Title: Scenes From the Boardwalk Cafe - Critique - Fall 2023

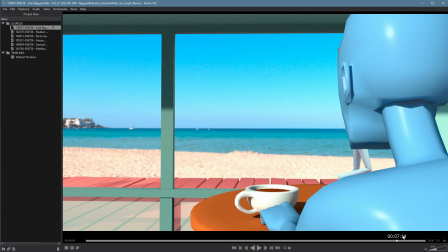[4:08]
I take it out of my pocket. Anyone looking for to hire someone's going to appreciate that level of trickery. Honestly, it benefits you. The pose here, expression, they're all really great. They work with the big strutty walk. I love that. The walk itself feels really good.
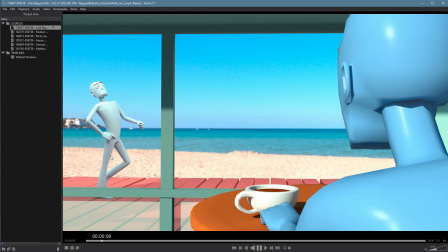[4:27]
There's a couple things here. If I want to get a little bit picky, right here, he's a little sticky. He slows down right there and has to speed up to catch up. So you have some little bit of a timing issue in if this is the z-axis, pretty sure it's the z.
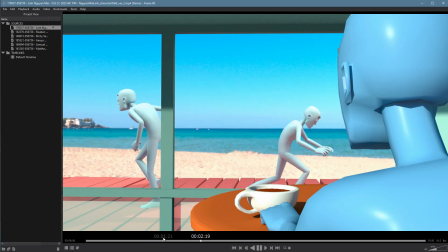[4:44]
It just takes away from the sense of weight a little bit. His bump reads really well right here. His hand getting caught and then him sort of having to catch up right there feels really nice.
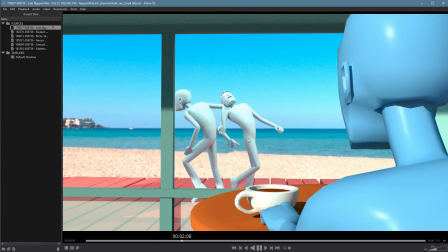[5:00]
I think the timing that's really good. The bump on him though, not quite as believable. And partly it's also the lack of reaction and just the slow kind of like his arm fading back just feels a little awkward. That one could use a little bit more work. But back to the walk, it has a good sense of weight.
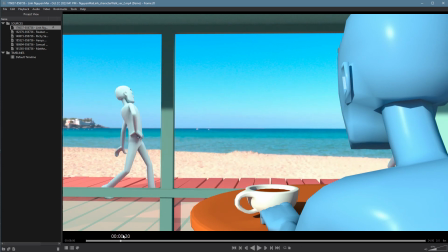[5:18]
The up and down is really nice. I'm not seeing... Heel might stick a little bit there. Toes going through the floor right there, so it's a little bit low. You can see right here there's a little bit of a pop in the foot.
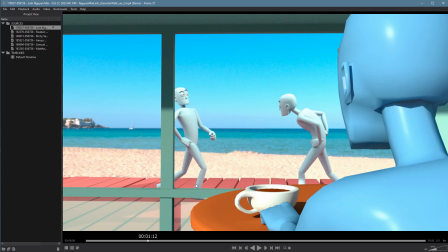[5:33]
It gets stuck in space, so make sure it continues rolling forward through the walk. It should be a smooth motion. Normally a person would be extending their legs a little bit more than this. So here, with the contact pose being right here, the leg's pretty bent.
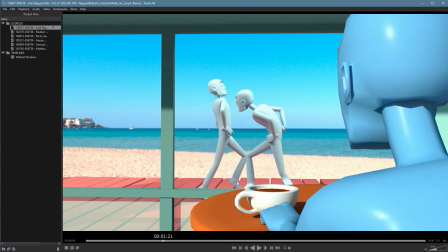[5:51]
It still goes down, which is what gives a good sense of weight, but here you can see it's really bent. So people usually right before they connect to their heel to the ground, their leg is almost all the way straight. So you could do more with that and it would read a bit better than it does now. With that knee kind of being bent, it tends to read a bit stompy.
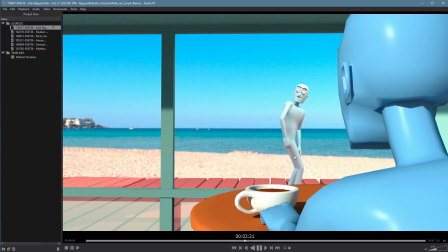[6:13]
Here, when the character comes back to this standing pose, it does stop suddenly. You need another pose there, another follow through to make that not die. You're getting some overlap. I can see it with the head, but what you really need is another pose there to keep the body alive, that moving hold.
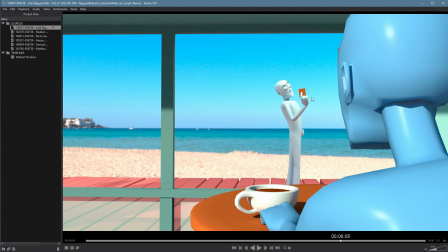[6:31]
It just feels a little bit dead. Same thing here. You're doing a nice job of offsetting the keys, but what you really need is another follow-through pose, and you just don't have one. So your character basically is kind of just floating to this pose and then stops. Stylistically, it's a style, but it's not going to give you the sense of weight that an actual follow-through pose would.
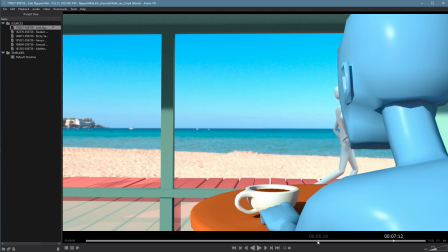[6:49]
When your character starts moving again, it looks like everything kind of... you do a nice lean with the leg lift, but the body is really stiff as it takes off. That could use an anticipation pose there, would help make it read better, and some overlap as well in the body and head that just feels really stiff.
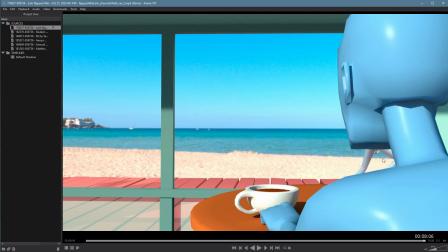[7:09]
And again, same thing on the backside. You're like 6 frames from being out of the picture. You might as well get them out. But you have great movement in the shoulders. That's really nice. I think trying to look for overlap here.
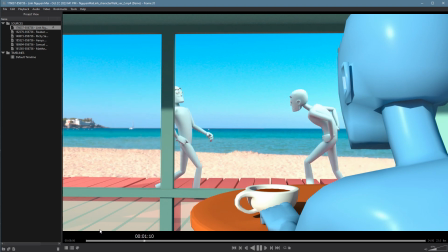[7:26]
Got some nice movement on the arms. That's good. Got some overlap in the head too. It's a little stiff, especially here. As he comes back, I'd expect to see some delay on that head. So that feels a little bit stiff.
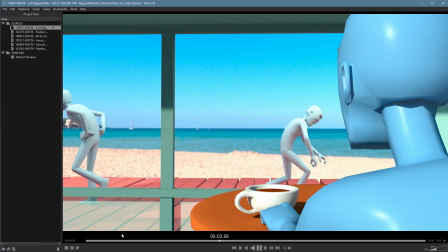[7:45]
So I'm just watching the other walk. The other walk is definitely not to the quality of the first one. That's something that would keep this from being off of a reel. Your shot's only as good as the weakest part of it. You're getting nice contacts though. Again, a bit stompy here with the leg not fully extending.
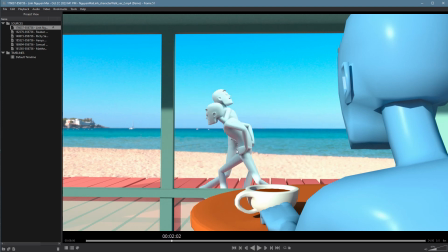[8:05]
You can go ahead and extend that even though you want it to be stompy. The pose will read as stompy better than the non-extended leg.